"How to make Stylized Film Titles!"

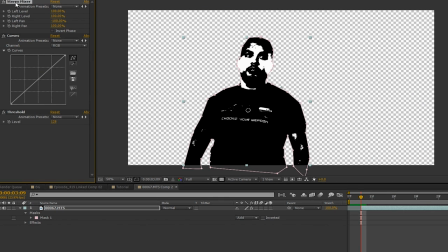250s
On this layer, we're gonna add curves and then threshold. Threshold I'm gonna leave right at the default and I will adjust the curves to get the look that I want.
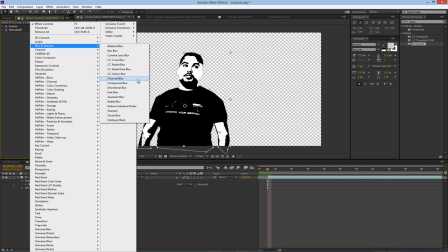256s
To refine our threshold a bit more, I'm gonna add blur to the image and bring that up a bit just to soften those harsh edges.
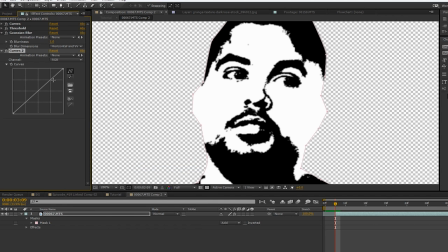262s
Once I've done that, I can add another instance of curves to tighten that look up just a bit more. Keeping in mind that the main goal here is a stylized look, but still keeping enough detail in the face so that we can clearly see that it's that character and not just a blob of white and black or whatever colors you use.
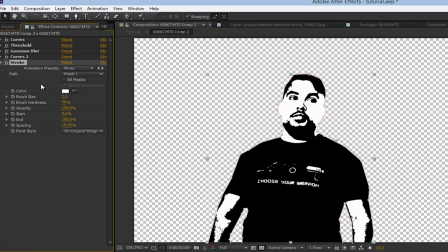279s Frankly, my dear, I don't give a damn.
Next, we're gonna add stroke, turn it to white, and set the brush size to around 3.
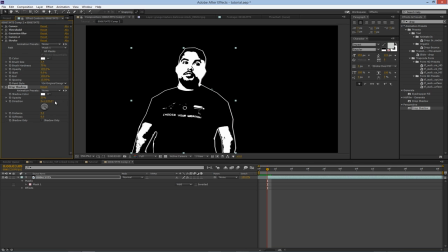286s
Then we're gonna add a drop shadow, make that white as well, make sure the softness is at 0,
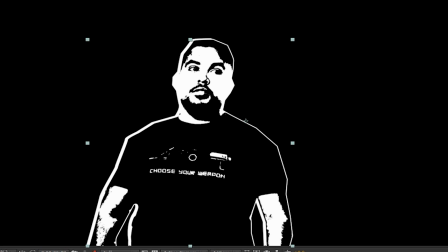290s
and set the direction and distance so that we're making one white border just a bit bigger on the side than the other. And this gives us a nice cutout look of cutoutness. I don't know what part we're starting next.
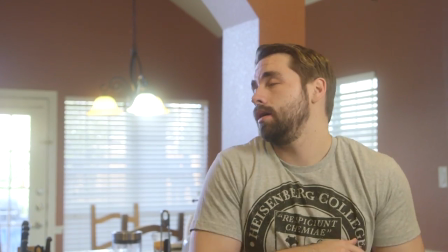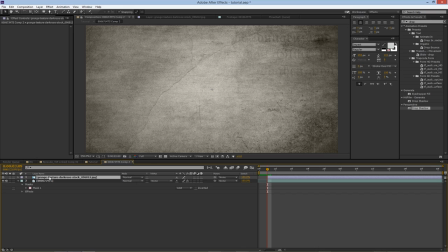304s
Then we're gonna add our background, which is just a grunge layer.
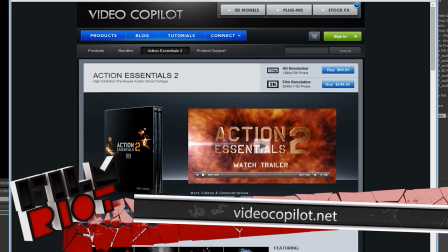307s
You can get great packs with tons of assets like this from places like Video Copilot or Rampant Design, but you can also find free ones at places like cgtextures.com.
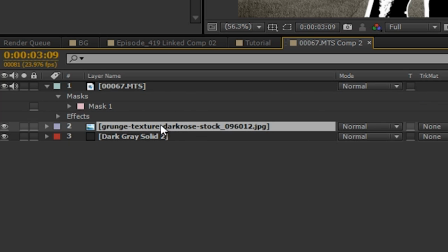315s
With my texture selected, I'm gonna drop it into the comp at the very bottom and place a solid below that, whatever color you want.
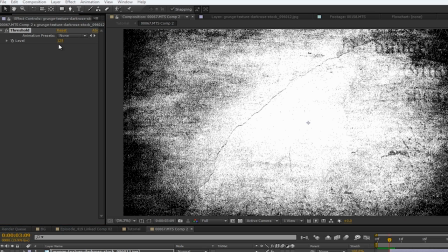321s
Then I'll style my grunge layer however I want, like adding threshold to make it more intense, then drop the opacity, and so on.
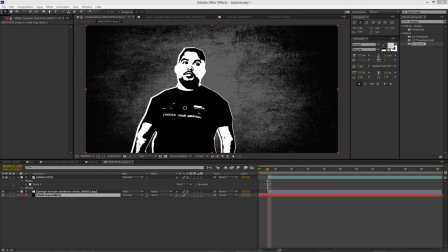329s
We kept ours pretty simple, but you can design this background out as much as you want. Then we add in our text, which is just a simple 2D text layer.
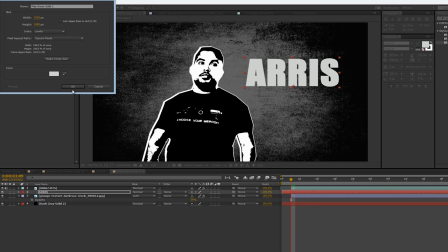336s
We also use a solid squish down into an underline type thingy for some
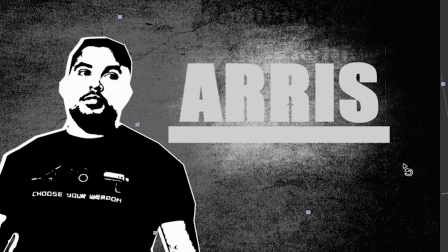340s
extra goodness and a splash of grunge right behind the text to help it stand out.
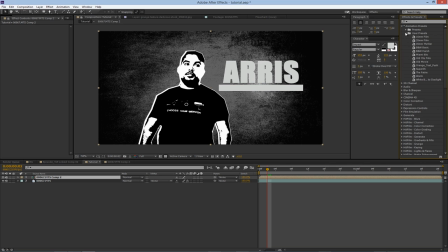345s
And to finish our design here, we just jump back into the other comp so we can stylize this a bit. I'll toss on some grain and a grade using our FilmRiot color presets. I'll toss on the 35 millimeter one, just take the grain up a little bit after that, and there we go.
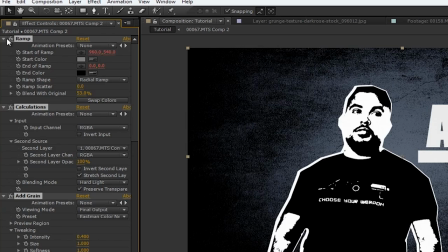358s
Of course, you don't need to use our presets. These are just using filters inside of After Effects that make up a custom look, which you could just drag and drop, but you can accomplish this yourself from scratch easy enough.
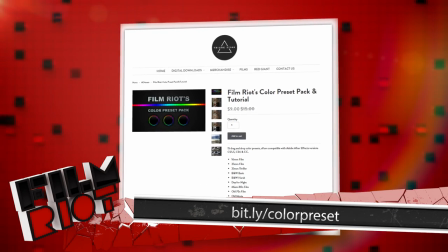368s
But if you did want to try out our presets, you can find them at this link right here. But now, a quick break to keep the lights on and we animate this fella. Domain.com is a place to go if you're trying to get yourself seen on the interwebs, you're promoting your business or yourself.
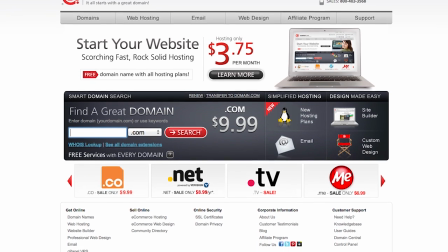381s
You could use domain.com to get your website up and going. They got the hosting plans that are reliable and affordable. The domain discovery service to help you pick the right name for you. Is it because like they're seeing blood? I just want to get through one ad without you saying something stupid. Well, it's like, why are they so mad at Red? What did Red do to the bull? If you use coupon code FilmRiot at checkout, you get 15% off your domain name and web hosting. When you think domain names, I personally like Red. Think domain.com. Red's like the color of love. What? Bulls hate love. That's what it is. Logo.
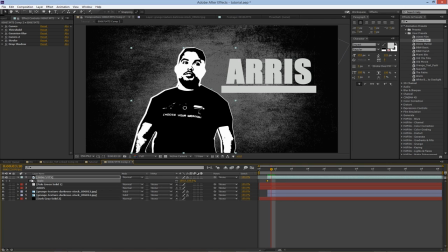414s
Jumping right back in, the animation we did for this is actually pretty simple. First, we're gonna start by scaling up and positioning our actor layer to where we want it to ultimately be. We will do this over about 4 or 5 frames so that it's a quick transitional move from our live footage.
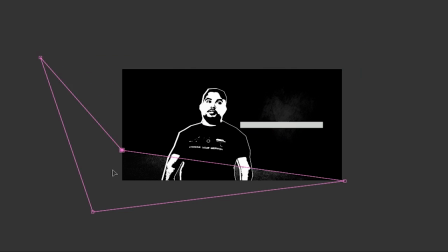429s
Then we will add a mask to our background layer and create a swipe in so that it doesn't just pop in.
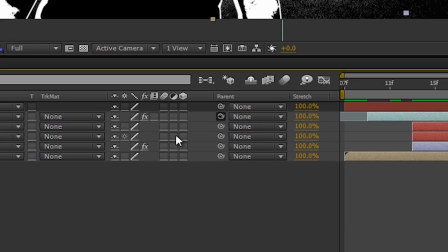435s
Now we create a null, parent everything to that null by clicking this whip from the layers that we do want to parent, then drag and release over the null.
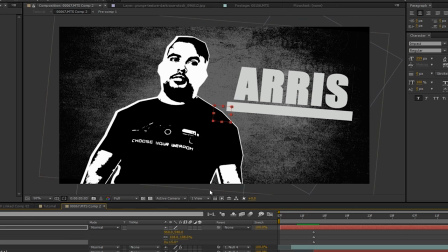442s
And now we will animate our null, which will affect all the layers as one. So now I move my cursor right to the point that the actor stops their move in.
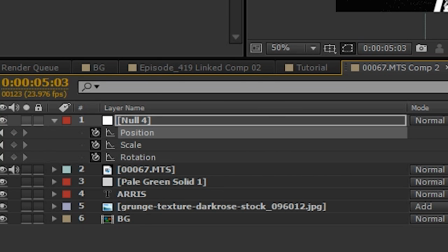449s
Then we click the stopwatch for rotation, scale, and position, move to the end of the comp, and move everything to its final position.
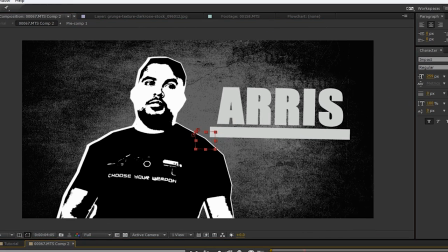455s
So now I have this nice motion happening. Finally, we turn on motion blur and we have... You can also get this started in Photoshop if you're more comfortable there. You would create the design and make all the layers in Photoshop and then bring that file in After Effects to do your animating. But that is it, the Guy Ritchie freeze frame title effect of goodness. But before we go, just so you guys know, the Monday challenge is finally coming back. For those of you who like to be a part of that, we are announcing the new challenge on Monday. So definitely check that out. But if you want to say hello or have any questions, you can follow me on Twitter right here. You can also check out our Facebook page right here. And I'll see you guys next week when my suit fills with liquid so I can go deep underwater.
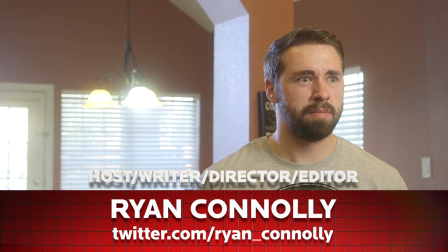495s Slap a plastic tarp, dead run.